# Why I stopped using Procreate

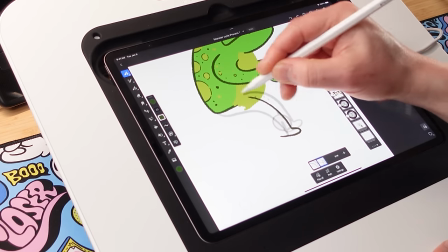8:16 Move the leg down a little bit. The back of the leg like that.
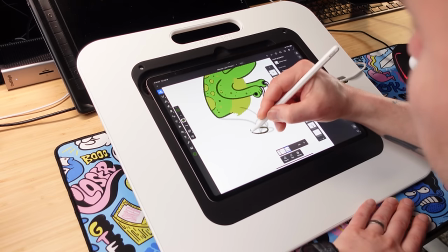8:23 And you just keep going until you get back to where you need to go and your leg will be in the right position.
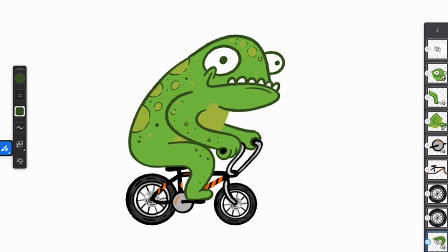8:31 Look at that. That leg is just going right around perfectly. And then for the back leg,
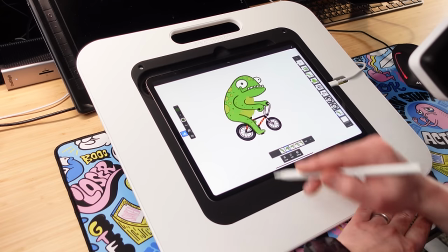8:36 I just colored it in with that darker green to set it back a little bit
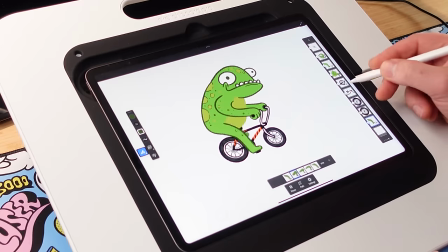8:41 and just put it underneath the bicycle frame and crank layer at the bottom.
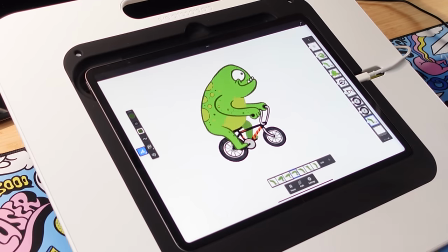8:46 And now we've got this little frog. Is this a frog or a monster?
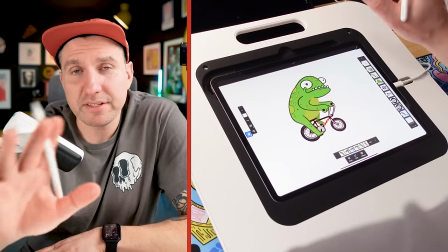8:53 Monster. So now we checked a couple more things off the list.
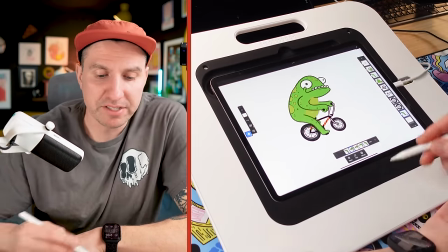8:56 We've got the head turn, we got the blink, we've got the pedals, and now we can just move along one thing at a time.
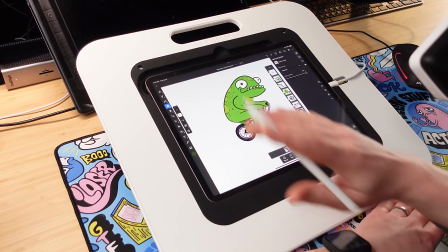9:02 I'm thinking it would be nice to have like maybe a little bicycle chain on there that's like moving a little bit to add a little bit of motion.
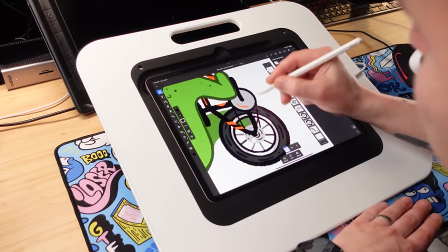9:09 Draw simple little line connecting the two chain rings and then make a new one,
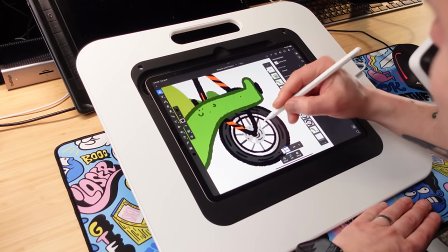9:15 and then I'm just gonna kind of make it wiggle a little bit.
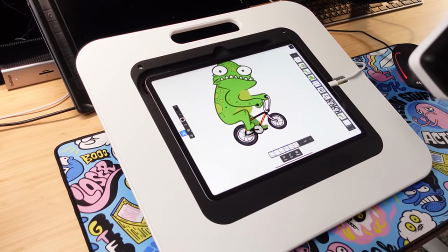9:22 And now we play that. Look at that. Simple little detail adds a little bit to it. What about some tassels?
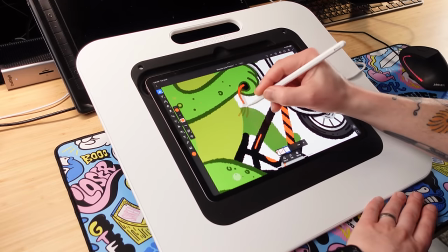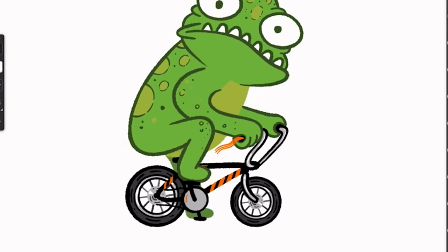9:39 Now all we're missing is the wheels turning. And guess what? There's a new motion feature that just got added right before I was getting ready to do this, and that is a path in place motion feature where you don't even have to do anything but just turn it on and control the speed,
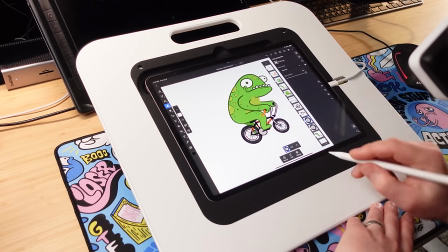9:57 and we can get these wheels spinning. I'm gonna click on this wheel layer here, and I'm going to go to Path,
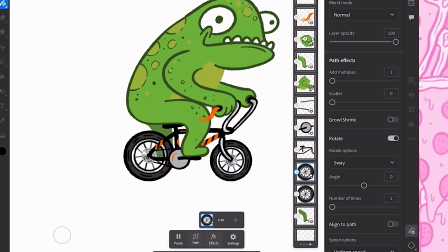10:02 and then over on this little menu, I'm just gonna come down to where it says Sway, and then choose Spin. This is automatically gonna start spinning. We can control how fast it goes. I'm gonna bring this down to make it faster. Maybe we'll try 21, because that is divisible by 7.
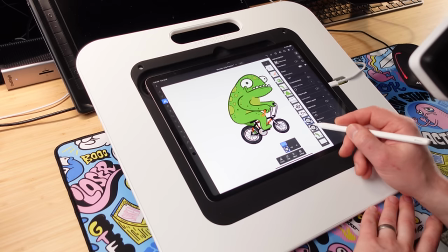10:22 Look at that, that's a good speed. Come over to the other wheel and do the same thing.
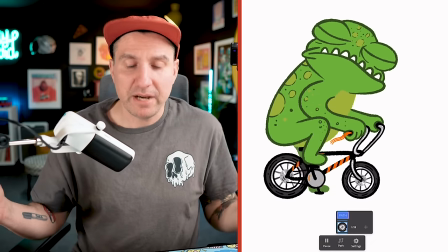10:26 It's all happening. How easy is this? Magic.
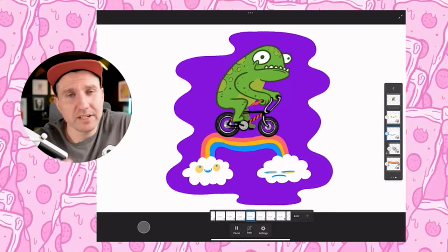10:32 As you can see here, added some more stuff, put it in this little background with a simple line boil where I just redrew it a handful of times and then looped it. So it's got that just sort of wiggly motion, gives it a little bit of energy. Same thing with the rainbow. And then I got these little clouds and then put faces on them.
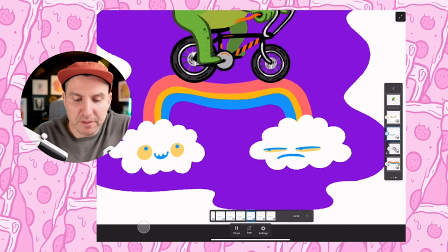10:51 Just some simple frame by frame, moving them around back and forth.
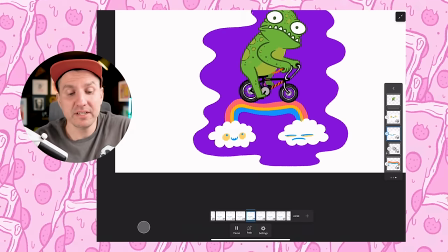10:56 And just because I can, just because I can do it separately, one layer at a time. So with the frame by frame sequence on these cloud faces, I can take that whole thing and make it sort of like bob up and down a little bit, like a floaty cloud in the sky.
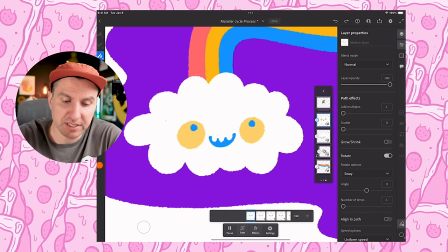11:11 I'm just gonna click on this path option underneath my frame by frame sequence, and I'm just gonna come in here and try to draw a circle
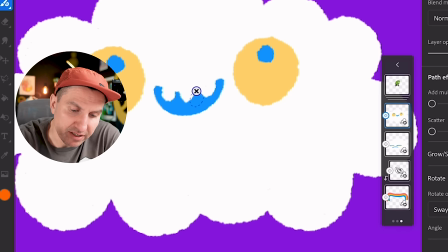11:20 right in the center of that cloud.
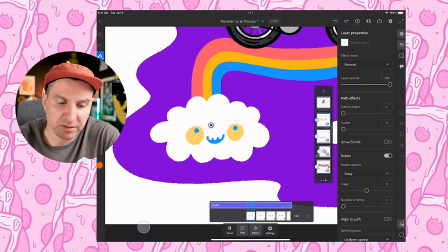11:23 And now we've just got this subtle little moving around, blah, blah, blah, blah, blah.
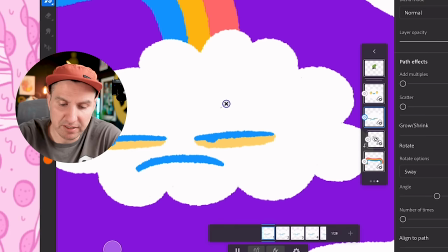11:29 Let's come over here to this other cloud and do the same thing. And just draw a little circle path with the clouds moving around. It's a lot of fun, right? But you know what this needs? We need some other clouds floating in the background to make it look like he's moving through time and space.
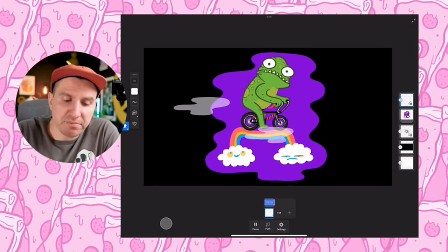11:49 So I drew a couple clouds, put them on a motion path so they're traveling across the background,
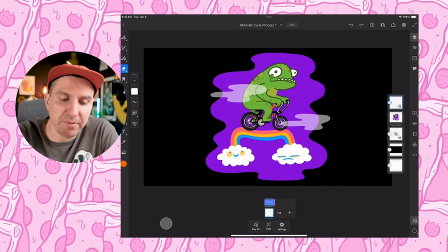11:53 but I think it would look better if they were just happening inside that little
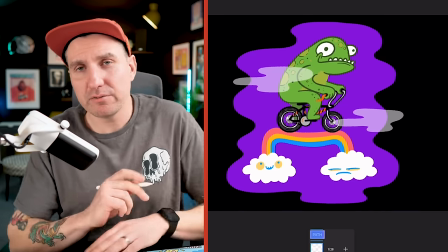12:01 ecosystem, that little world that I've created for this little monster on a bike. And you know what? This couldn't be any easier. Could this be easier? Nope.
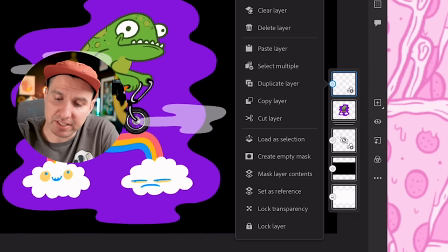12:11 I'm told it couldn't be easier. All we gotta do is click on this layer and then make it a clipping mask.
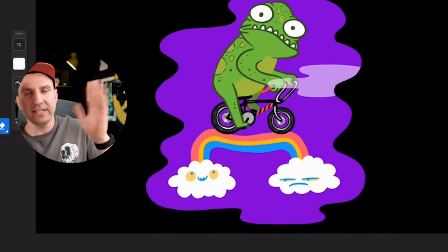12:17 Boom. It's locked into the purple land.